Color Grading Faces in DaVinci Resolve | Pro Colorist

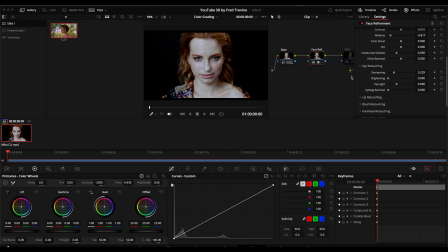You may not be able to see too much on YouTube, but it is one of those things where sharpening the eyes always just helps draw attention to the face and really helps make things look really great. And this is something that can also be helpful if sometimes the eyes are slightly out of focus.
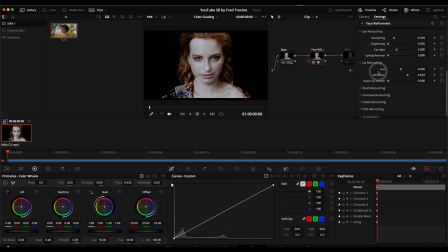So I did that. Lip retouching. This one might be easier because she had, not too much color in her lips.
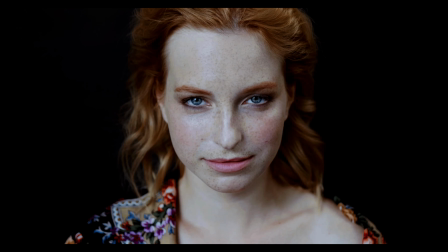Before, after, before, after.
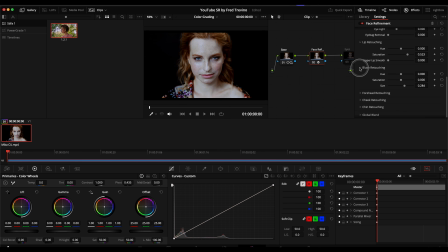Okay, and then blush retouching. I don't think I did anything for blush, but I did do, I skipped her forehead. I did do her cheeks here.
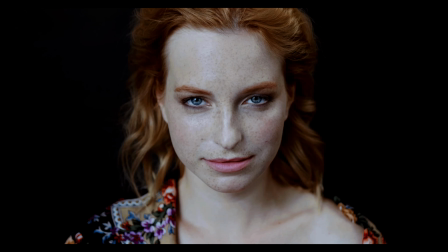And again, it was just wanting to have more color in her skin, just because she is very light skinned. So this is the before, after, You can specifically see it more in this left cheek here. Before, after, before, after,
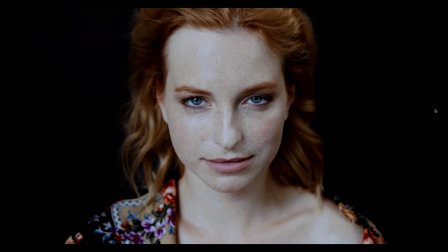and with all of them combined, before, after.
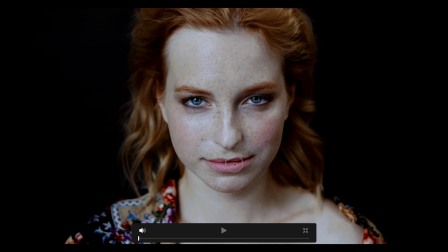So again, sharpen the eyes, gave her basically more lip color, increased more color in her cheeks, a little bit more skin tone, brought down her skins even more, and then also boosted the contrast just in her skin tone to see her freckles a little bit more.
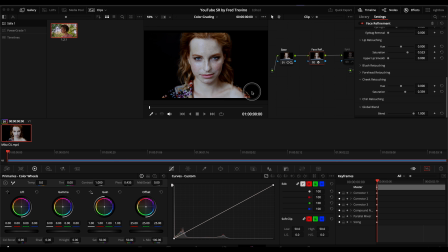And there you go, before, after. And now this is a tool that typically just blows people away the first time you show it to them. But for those of you who think this is going to be the majority of the look and it's kind of a cheat code
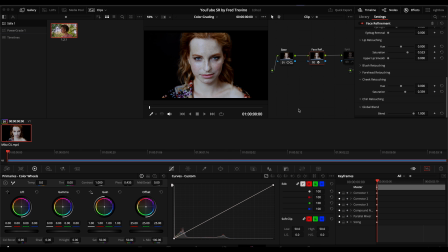and this does all the work for you, I promise you by the end of this video, this is going to be one of the smaller things that are done to it. It is a great tool. It helps save time, but anything you do here, you can do manually.
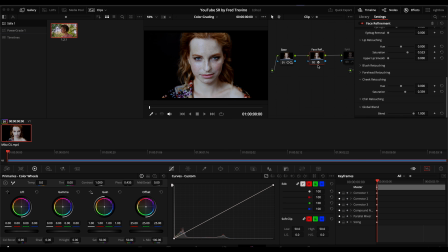And honestly, manually is usually do get better results, as amazing as this is. So yeah, just wanted to say that, this thing is a great tool, but doesn't do as much work as you would think it does. Okay, so next one,
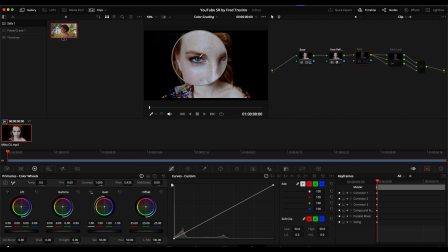I actually wanted again to bring out the blue in her eyes, which was a little bit on the easier side. And I did that by going here, except what I did differently here is I actually did the 3D keyer.
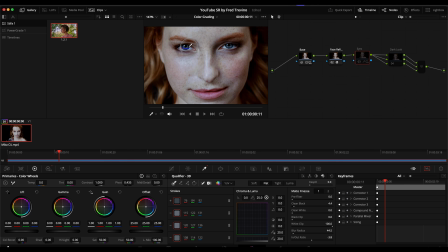Okay. And if I zoom into the eye here, and you can see similar to the Magic Mask tool, you kind of make these streaks here. So I did the blue to select, what shade of blue I wanted to pick out.
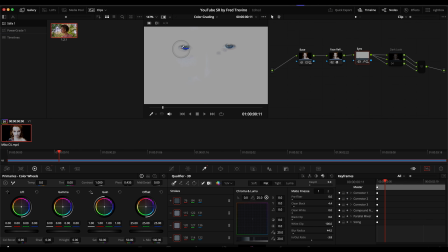And that's what it selected. And then I did the red to remove a little bit out of the whites of her eyes. And let me zoom out to that. So you can see, great tool for keying.
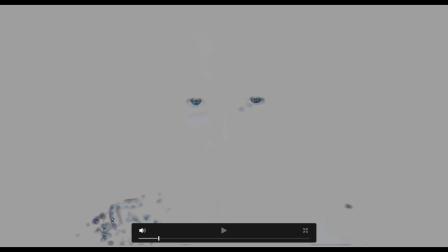I mean, I literally just selected her eyes, and then really, I mean, there's no harm in affecting the other blues in the image as well.
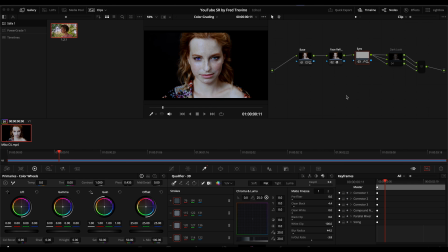So it selected this, because the point is, I just wanted to add a little bit of color contrast to it, boost the blues a little bit, in particular her eye.
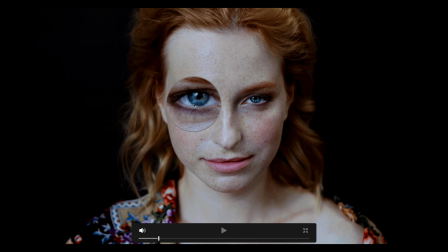So if we go here, again, something that you may not be able to see, before, after, before, after. It's more noticeable on my display, of course, but I know through the compression, you may not be able to see it.
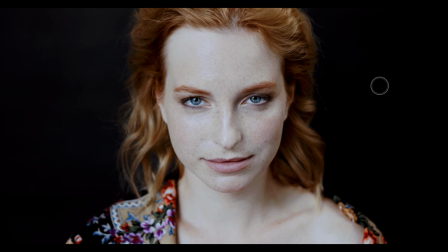And let me show you where we are. So again, this is where we started. You can now see in hindsight how bright this was.
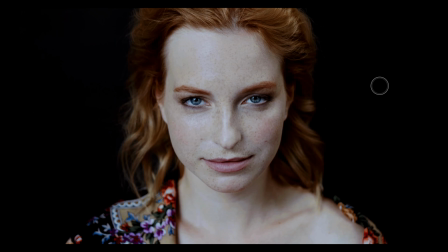Some of you may have noticed, some of you may have not noticed, but we went first look, face refinement, eyes. And so at this point, this is a good, base grade.
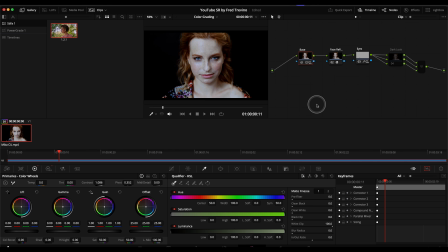And this is where you kind of get into, okay, this looks good. Now let's start applying a grade. What I initially did, it's not exactly color correction, but it's just kind of getting this to a place that looks good. And then I decided to apply a dark look to it. So a little bit about my workflow.
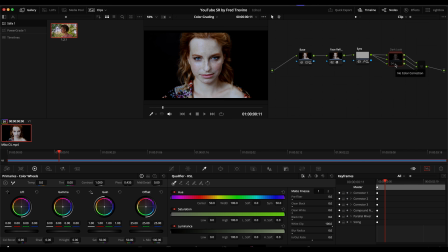When I'm working on pieces, especially commercial pieces, people like options. I find clients either know exactly what they want down to the color of the pupils, or they just are like, hey, we hired you for a reason. Here's a little bit of inspiration, do your thing, and show us a few options.
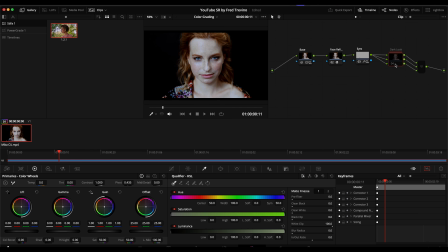So what I like to do is I use versions to give them options. And here I created a dark look and a bright look. First, I'll jump into the dark look. So this is kind of the base grade. And then this is a compound node, which is basically a grouping of 3 nodes.
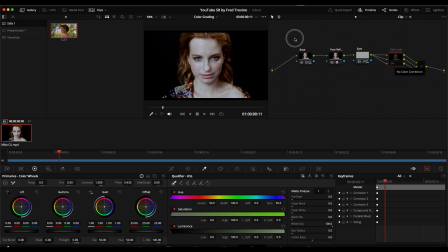So if I were to select all 3 of these, for example, right clicked, and if I went to create compound node, it would just simply put those 3 nodes into one node. It's that simple. So let me show you what the dark look is, and I'll let you get a little bit used to it,
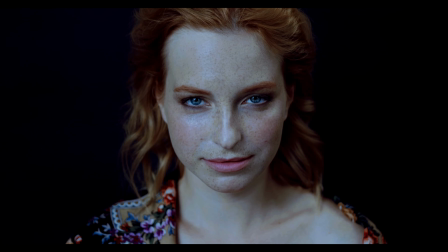because a little bit about color theory is people get anchored into the initial look and they typically like the first look. And so I bet that for most of you, when I switched over to this look, you were like, wow, initially I don't like that, or it's too blue, or it's too dark, or it's too this.
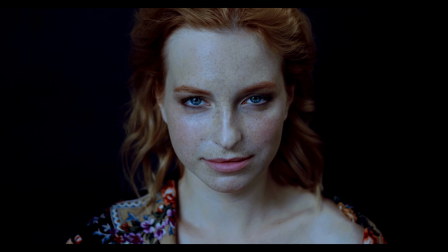And you really just need a little bit of time to get used to it. And that's what one of the more important things about color grading is, and being a colorist, is training yourself, training your eyes, not to have too much bias, and to learn to walk away from a grade,
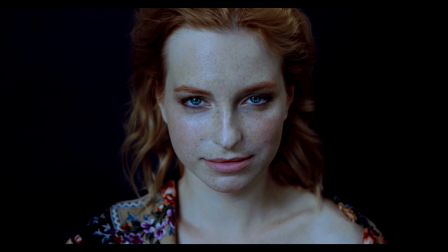come back and look at it with fresh eyes so that you can see what actually is working and what is not working.
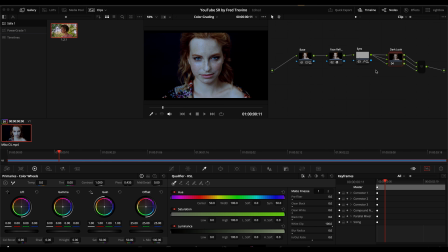Okay, so here it is. This is the dark look. I bet it looks a little bit nicer to most of you now. Okay, and if I go into here and right click and then just say show compound node,
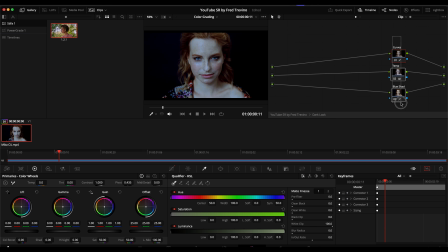it'll show you what I did. And so I'm going to turn these off again. Boom, this is where we were. Okay, and I bet now you don't like this look. That's just how the brain works and how color works. So what I did here for my dark look is I used the curves and I said, you know what?
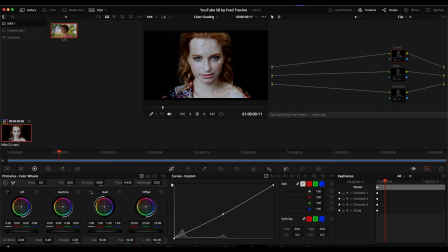I really want this to be, bring everything down. So I literally just clicked on her skin on the curves and you can see that this is where her skin is. And I just brought it down a little bit. Boom, to this.
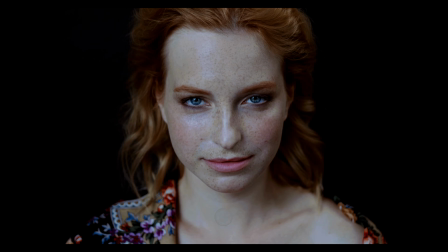Okay, just brought her skin down even more to that, to a more, you could say,
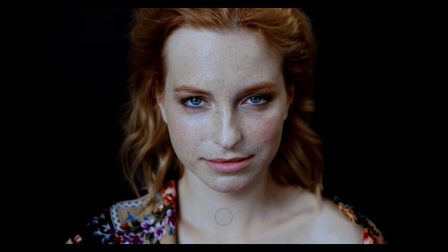kind of film-like luminance level, whereas this is more of a commercial, brighter level.
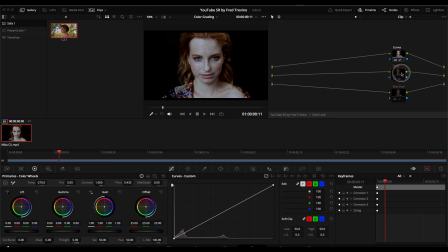Okay, and then again, I went down to temperature and cooled it off, just so it has a darker, moodier look. And that was as simple as temperature, bringing down the temperature, adding a little bit of blue to it, cooling it down.
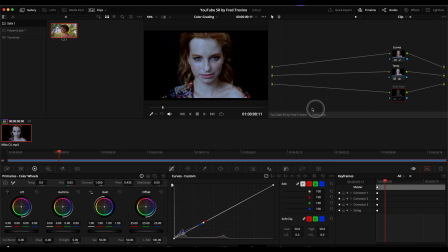And then I went into the curves again and I wanted to add blue just to the blacks, the shadows, the very dark spots here. And so I went into the curves again. I actually unlinked that, turned on just the blues.
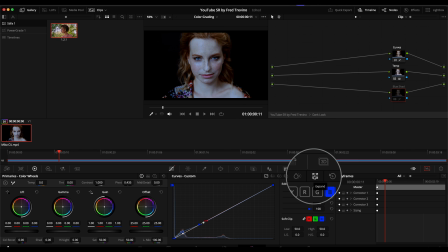And if I expand this, you can see that I then clicked, you can actually click on, say, the shadows here. And because it's the same, it will then select where you want to click. So for example, if I click here, you can see it selected that point there.
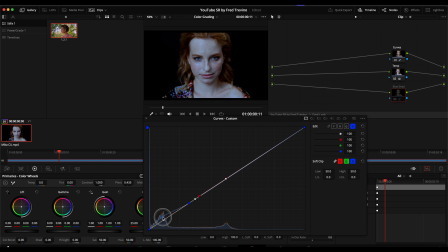And then I raised just the blacks there. Before, there we go.
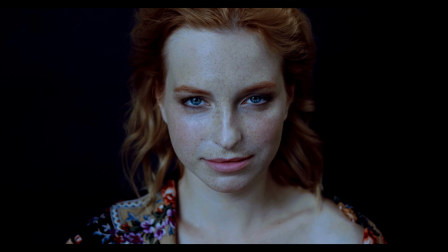Then here we go, before, after, before, after. You can see it mainly on this side here.
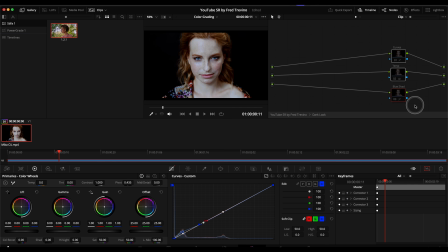Before, after, but all of that stuff combined, before, after, kind of helps create that kind of darker look. And so there we go. That's the darker look. And now moving on to the brighter look, here's what I did. I then create a second version, okay?